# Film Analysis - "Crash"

Paul Haggis's 2004 film Crash is an examination of the human condition in the diverse American megalopolis of Los Angeles.
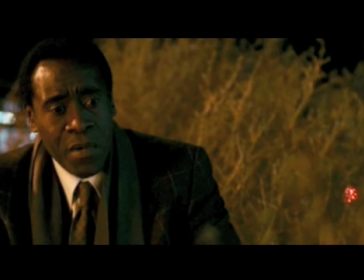(0:10)
His film is an emotionally engaging look at prejudice, which the film finds in all people, regardless of ethnic background or social status.
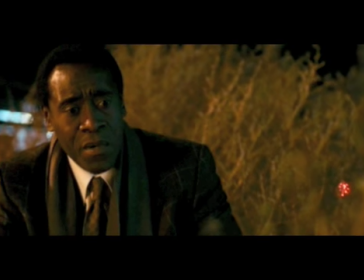(0:19)
Paul Haggis uses several film techniques in this film in order to
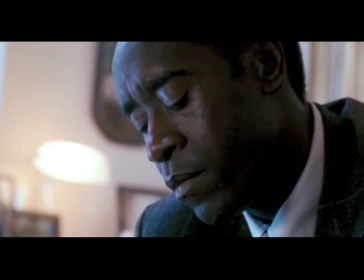(0:28)
engage and immerse the viewer in a character study.
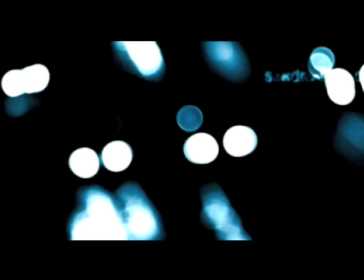(0:32)
And the film begins with out-of-focus shots of car headlights.
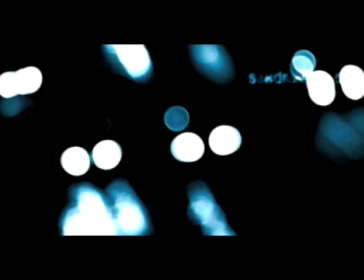(0:37)
And these out-of-focus headlight shots are disorienting, and the viewer can't exactly be sure what they're seeing.
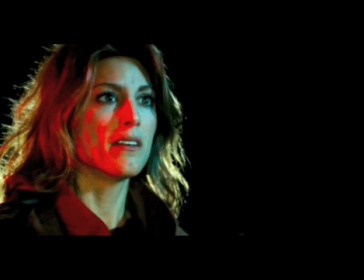(0:44)
Perhaps this is a comment on the characters in the film, whose worldviews of the other characters are often going to lack focus as well.
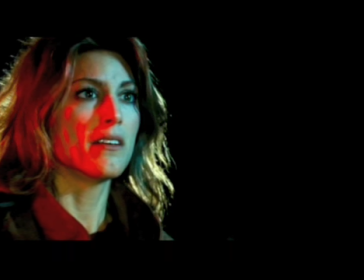(0:55)
Cinematography techniques used in this film are subtle and fluid. Haggis uses the close-up with a shallow depth of field to feature the emotional landscape of the actors' faces.
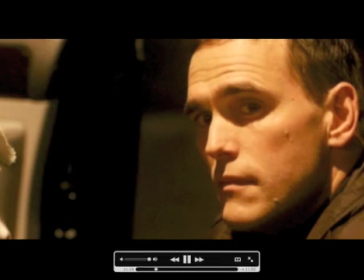(1:03)
As this is a film about people as well as their thoughts and feelings,
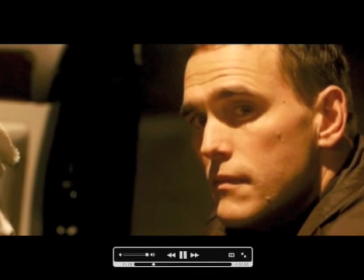(1:06)
the actor's ability to express facial expressions requires the camera to stay close to the subject so that the audience can better identify with the characters.
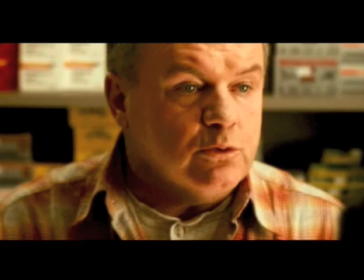(1:16)
Another technique that reduces the distance from the subject is the abundant use of handheld or Steadicam camera shots.
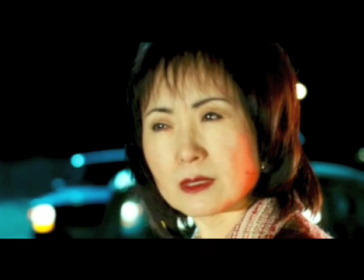(1:23)
The handheld camera creates almost a point-of-view feel, bringing the audience more directly into the action of the film.
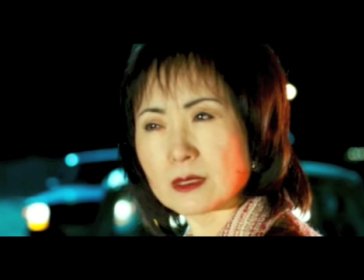(1:29)
This film's story shows how human lives can intersect without the knowledge of those experiencing these relationships.
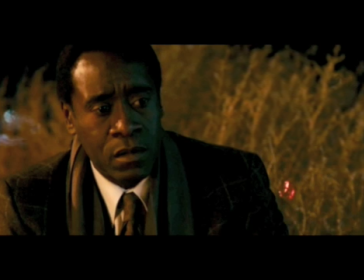(1:36)
All the characters are connected by one event or another.
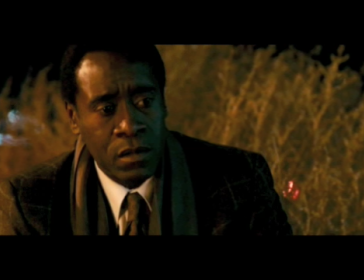(1:39)
Each of the characters carries with them some kind of prejudice or suffers from the effects of others' misconceptions of race or social background.
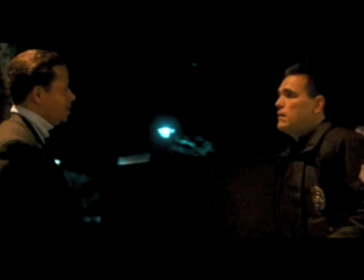(1:47)
Haggis seeks to show that all people are flawed and that there's very little in the world that is black or white.
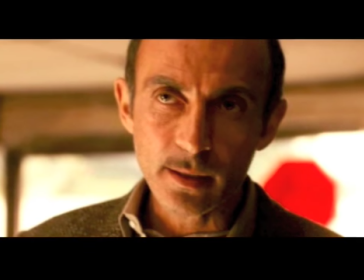(1:53)
It's in the gray areas that most people reside, and with each of the characters,
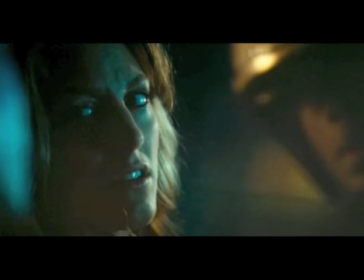(1:58)
there are undesirable characteristics as well as redeemable qualities.
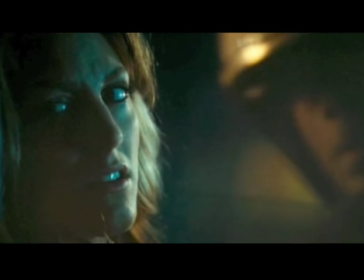(2:03)
How can displaying the raw human ugliness of prejudice be reconciled in order for the story to present characters that we care about?
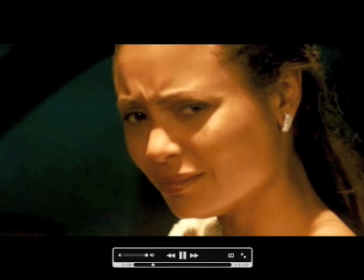(2:10)
Using the text Visual Storytelling by Brian Arnold and Brendan Eddy,
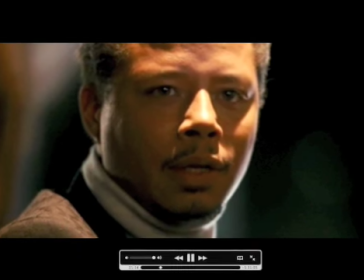(2:14)
we can apply the concept of the five universals to discover how Haggis has created characters that we can connect with empathically.
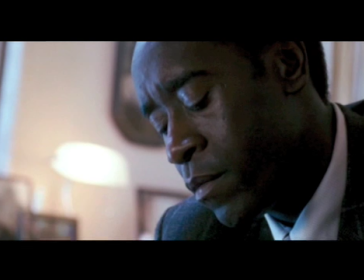(2:23)
Detective Graham Waters, Don Cheadle, makes a disparaging comment towards Hispanics,
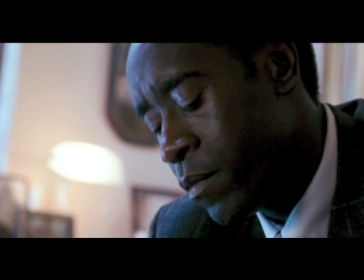(2:28)
and he also covers up evidence that would exonerate a white narcotics officer in order to make an African-American cop die a hero, as well as protect his brother,
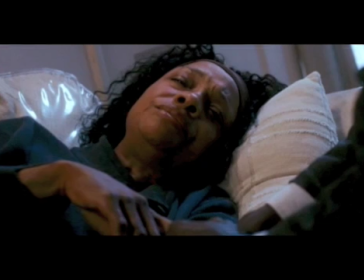(2:37)
who was a three-strike felon looking at life in prison. This isn't too endearing, but Cheadle looks after his heroin-addicted mother,
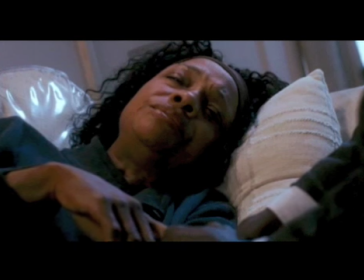(2:44)
and that display of kindness, which is one of the five universals, helps the audience view him with empathy.
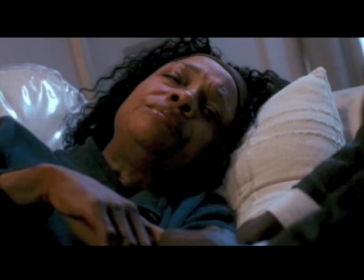(2:51)
This universal, the display of kindness towards others,
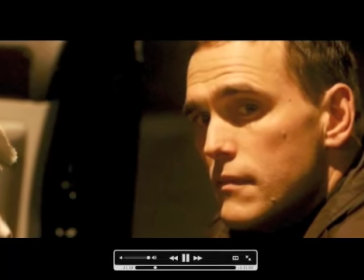(2:54)
also helps make some of the other characters emotionally engaging, such as Matt Dillon's racist LA cop.
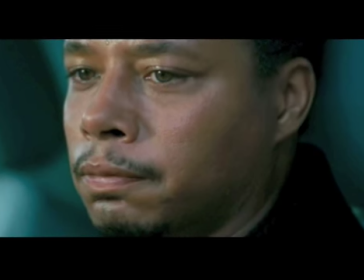(3:01)
Another universal is to subject a character to undeserved suffering, and this can be found in Terrence Howard's character of Cameron Thayer.
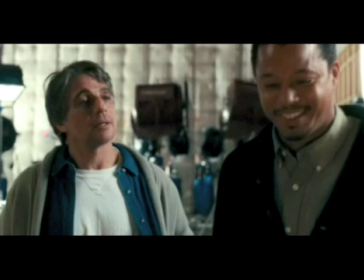(3:09)
Cameron is a successful African-American director who quietly endures racism in order to keep his job,
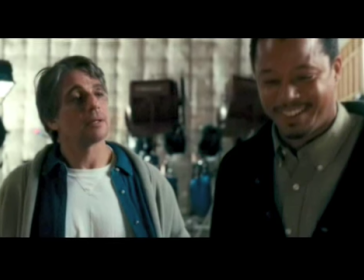(3:15)
and he also stands by idly while his wife is molested by a white cop.
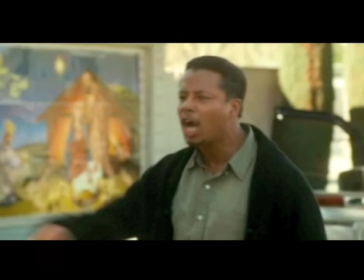(3:20)
His inaction shows weakness of character, but the undeserved suffering of both his wife and himself makes the character sympathetic.
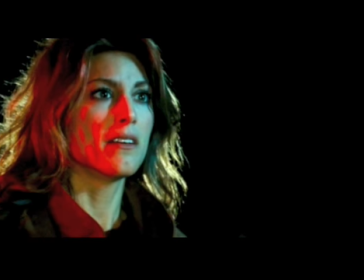(3:28)
Each of the characters in this film can find redemption from one of the five universals.
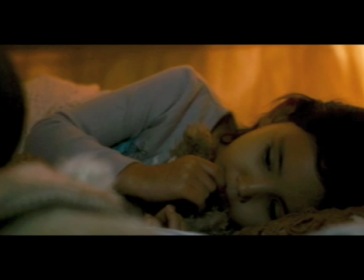(3:34)
It's this kind of writing that makes Crash such an engaging, interesting, and satisfying film.
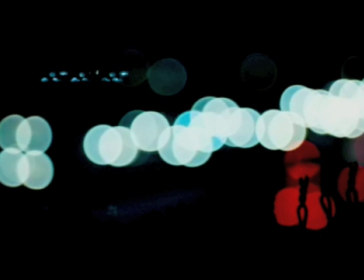(3:43)
Haggis has created a film that's emotionally engaging, and it leaves the audience much to think about.